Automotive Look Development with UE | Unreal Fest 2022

that was, thank you very much. The last product substance film, so since the 7th series, so since April, whenever we are launching a new model, we have between 4 to 7 product substance film to explain the car to our customers. on our websites. Speaking of websites, so when you go onto our website, you go to I don't know, to France as an example, bmw.fr for France, and then you click on a specific model. You will then be guided over to the so-called model hub, where you will see these movies and images assets that we were showing to you.
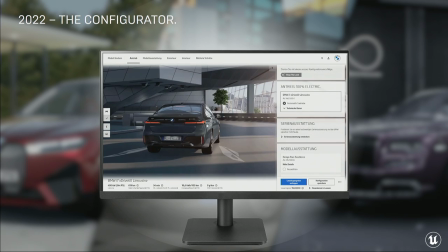[36:23]
We also have a configurator, right? And for those of you all that ever have worked with the configurator that's the challenge
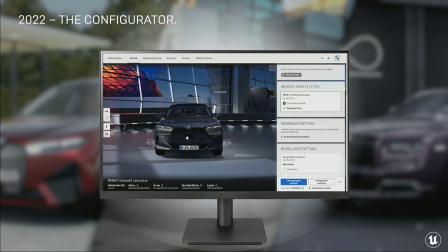[36:30]
but we also made it possible since the new 7 series now to render
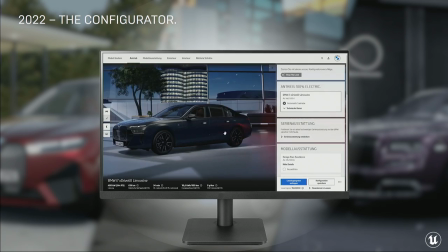[36:35]
the layer stacks out of the unreal engine as well so what we did
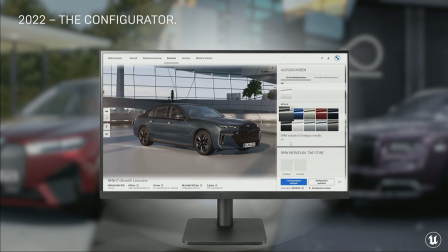[36:40]
is we digitized the bmw welt which is a big building
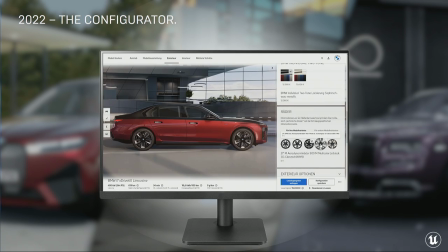[36:46]
in munich our our brand temple and And yeah,
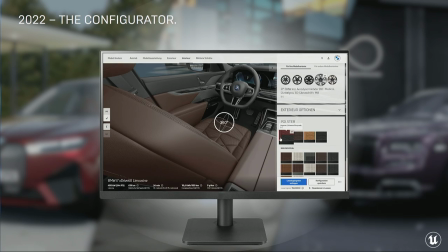[36:50]
digitized it and the configurator features the BMW Veldt.
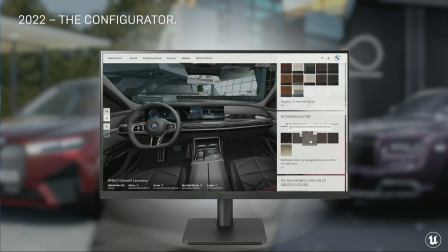[36:56]
We did that and were quite happy about it. And then came the management. And they were like, it's great, but does this environment actually stand for the brand itself? So we were being tasked of finding a new environment that actually represents the brand even more.
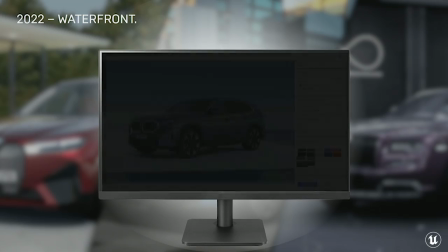[37:20]
And for the XM we went live with it.
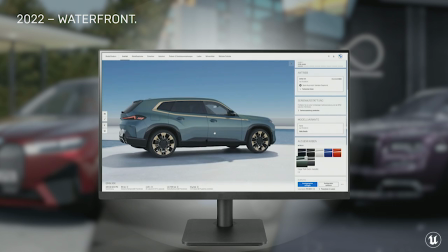[37:25]
We call it internally Waterfront.
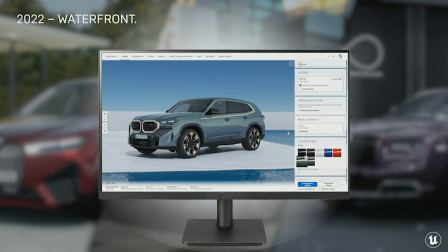[37:27]
So what we did is we took the BMW logo, put it down and we are actually, as an example, the car would be standing here. So that's the new environment. We did not close it up completely. You can see it online when you configure your own XM, which I hope you can also buy then afterwards.
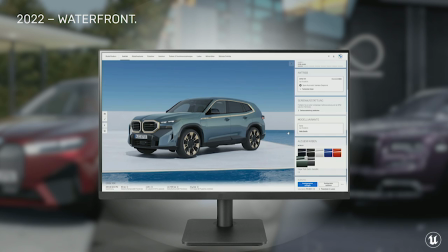[37:46]
We did not close down the whole environment. Actually, it's like the Chanel logo. We have two small C's that are surrounding it to give the car a bit more freedom. And also, as you see, when you have a look at the wall over there, it's not too high because we didn't want to have the car being put in a cage, as we say in German. Yes, so how does Waterfront look like?
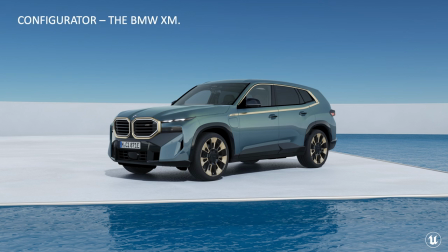[38:13]
These are the configurator images that are once again also live and I wanted to have a bit more emotion in it as well,
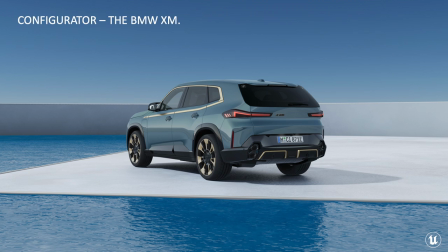[38:22]
so I said to the team I would love to have a sundown version of it as well,
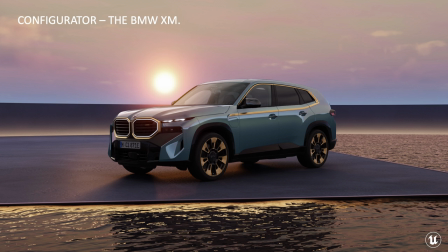[38:27]
which is also live. When you click on the small moon icon, this is how the car then looks in the configurator. Just quickly on that one, because in that image you're pretty nice to see what David always was highlighting about the wheels.
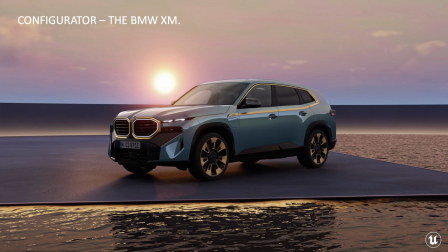[38:42]
Although the sun is coming from the back, normally you would see that all the wheels are getting blacked out, and they did exactly what David was telling, that we did specific lights on the wheels to make the car smile.
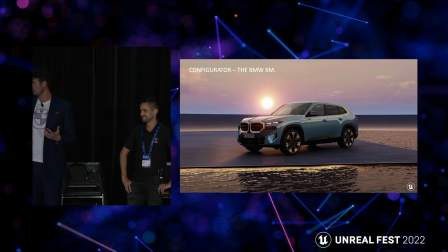[38:56]
Right, right. And another good thing also for us working with the Unreal Engine. In this case, we did the first concept with a different agency than Accenture Song. So we did it with MediaMonks. They also built up the whole 3D model.
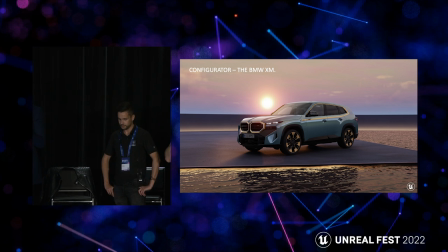[39:12]
We took it to our main agency for our configurator. And they were actually quite happy about it because they could easily work with it. Which might not sound for you such a new thing, but for us it was actually kind of cool to have two agencies working very close and good together, in this case.
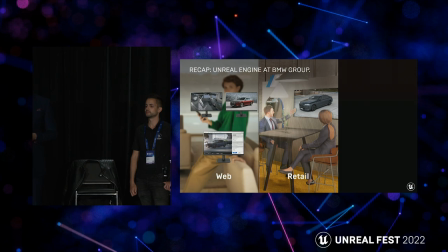[39:32]
Yeah, and let's just do a quick recap. So you've seen that we are using the Unreal Engine on our websites.
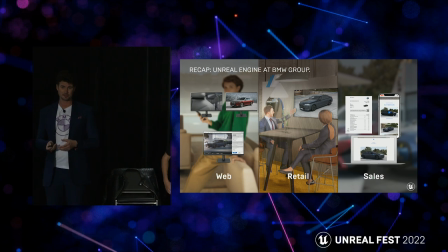[39:41]
We are having the 3D real-time configurator at our dealerships.
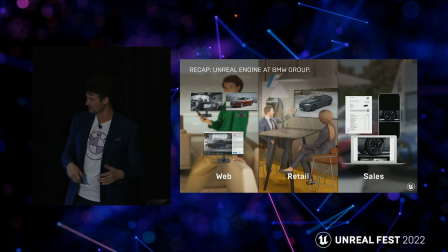[39:46]
Also, obviously, we're putting the whole thing in the cloud now, which will be live as well for the dealerships soon.